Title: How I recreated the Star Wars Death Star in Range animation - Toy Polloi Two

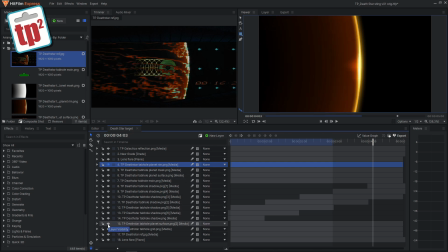version that we've made and I basically duplicated that and put it to the back and then made the animation of the image move rather from right to left this one now moves from left to right so if I show you this one you can see that one is moving across the screen the other way and if we layer those two up you can see what we end up with is it looks like that surface is now rolling
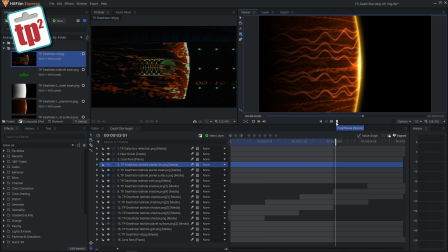around the edge of a planet it's quite a subtle effect and it doesn't need to be perfect but it really does give you the idea that this planet is rolling around so now we've got that we've pretty much got all the elements that we need to put this together so I can start unhiding all of the things that I've created so let's unhide the green tab hole so that is the Death Star part.
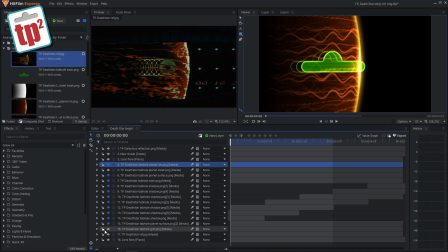We can then also unhide the blue grid that goes in the background and now if we run the sequence you'll see it starts to look pretty much like the sequence that you see in Star Wars.
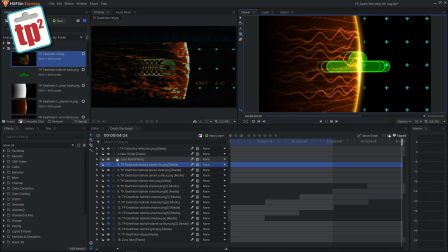But we are missing this clock and the clock I was thinking how to do this do I actually make a clock that works and then in the end I thought of a very lazy way to do it and that built into HitFilm there is a time code option you can just add a
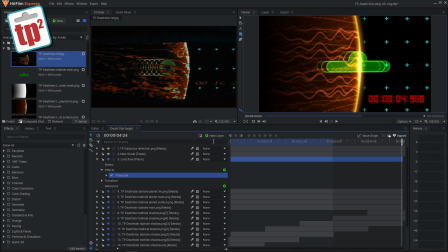time code and although this doesn't look like the original clock that we see in the sequence it's close enough and actually when you add it to everything it's really just sort of finishes off the look of it but everything is looking a little bit clean and a little bit perfect so we now need to add a grade layer and add
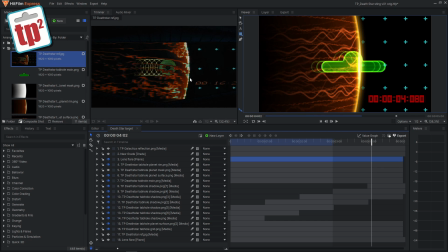some effects to it to make this look more like the sort of distorted tv screen that we see in the movie so i switch on the grade layer and you can see immediately we've got all of these lines and details and these are just effects that that you can add through HitFilm. So I've added a shake, I've added a glow, I've added some scan lines, I've added a vignette and a bit of brightness and contrast.
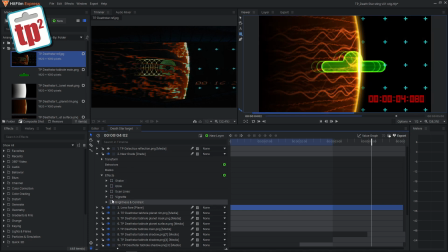In fact, if I switch all of these off and show you them one at a time, you'll see what they do. So the shake just adds a little bit of wobble so that the image is not steady, it's slightly moving around. It's a very subtle effect, but it's worth adding. I've then added a glow, which just makes all of these light areas glow a little bit more.
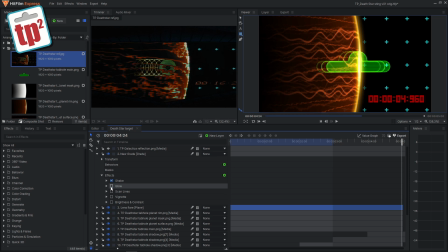If I switch that on and off, you can see the difference it makes. I've also added some scan lines. This makes it look like a TV. so we get slight sort of brightness and darkness in a line pattern going across everything. I've also added a vignette which just darkens the edges of the image just to sort of make it again look a bit more like a TV and
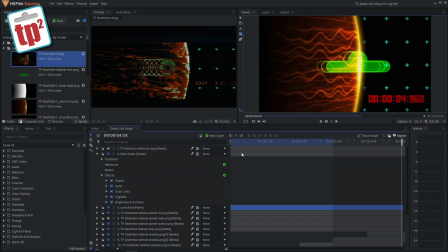then a bit more brightness and contrast just to make the glowing areas really glow and that is the final sequence. All I need to do is add some sound effects and that's all done so let's take a look at the finished thing.
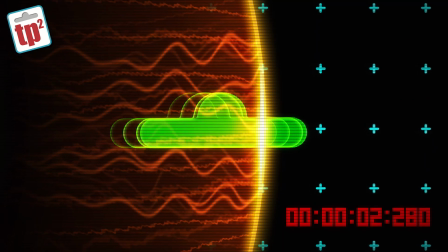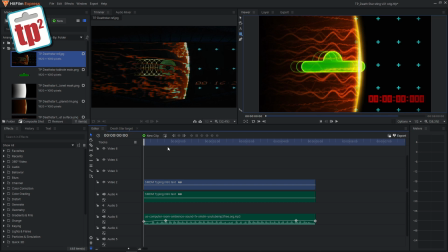so there you go that is the finished sequence that you will see edited into my videos over on Toyploid it's nice to have little things
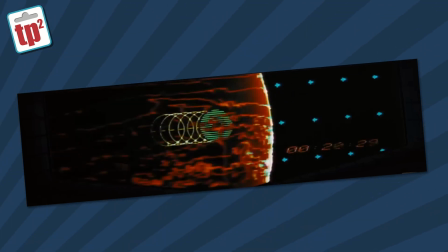like this that you can break up some of the longer videos generally I mainly make intros for the channel just to add a bit of variation for each
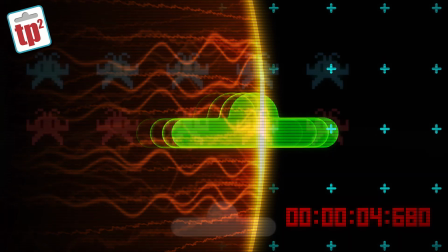video but sometimes when the videos are getting a bit longer it's nice just to have a little breakup along the sequence and so this is one of the
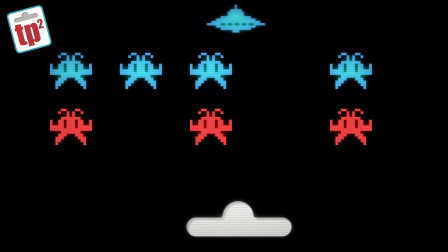ones that I'll be adding to that catalogue just to be able to edit in and add a little bit more variation to my videos so
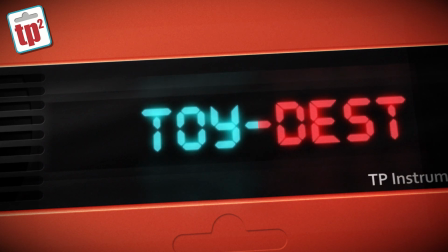I hope this video has been of interest to you if it has then make sure to hit the subscribe button and tap the bell to be notified each
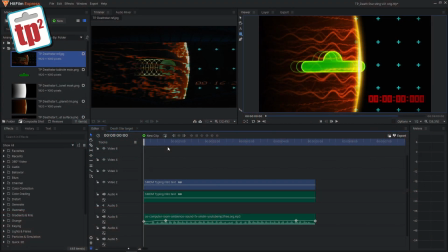time I upload a new video and if you've really enjoyed it then head on over to my main channel Toypolloy and subscribe there as well thanks for watching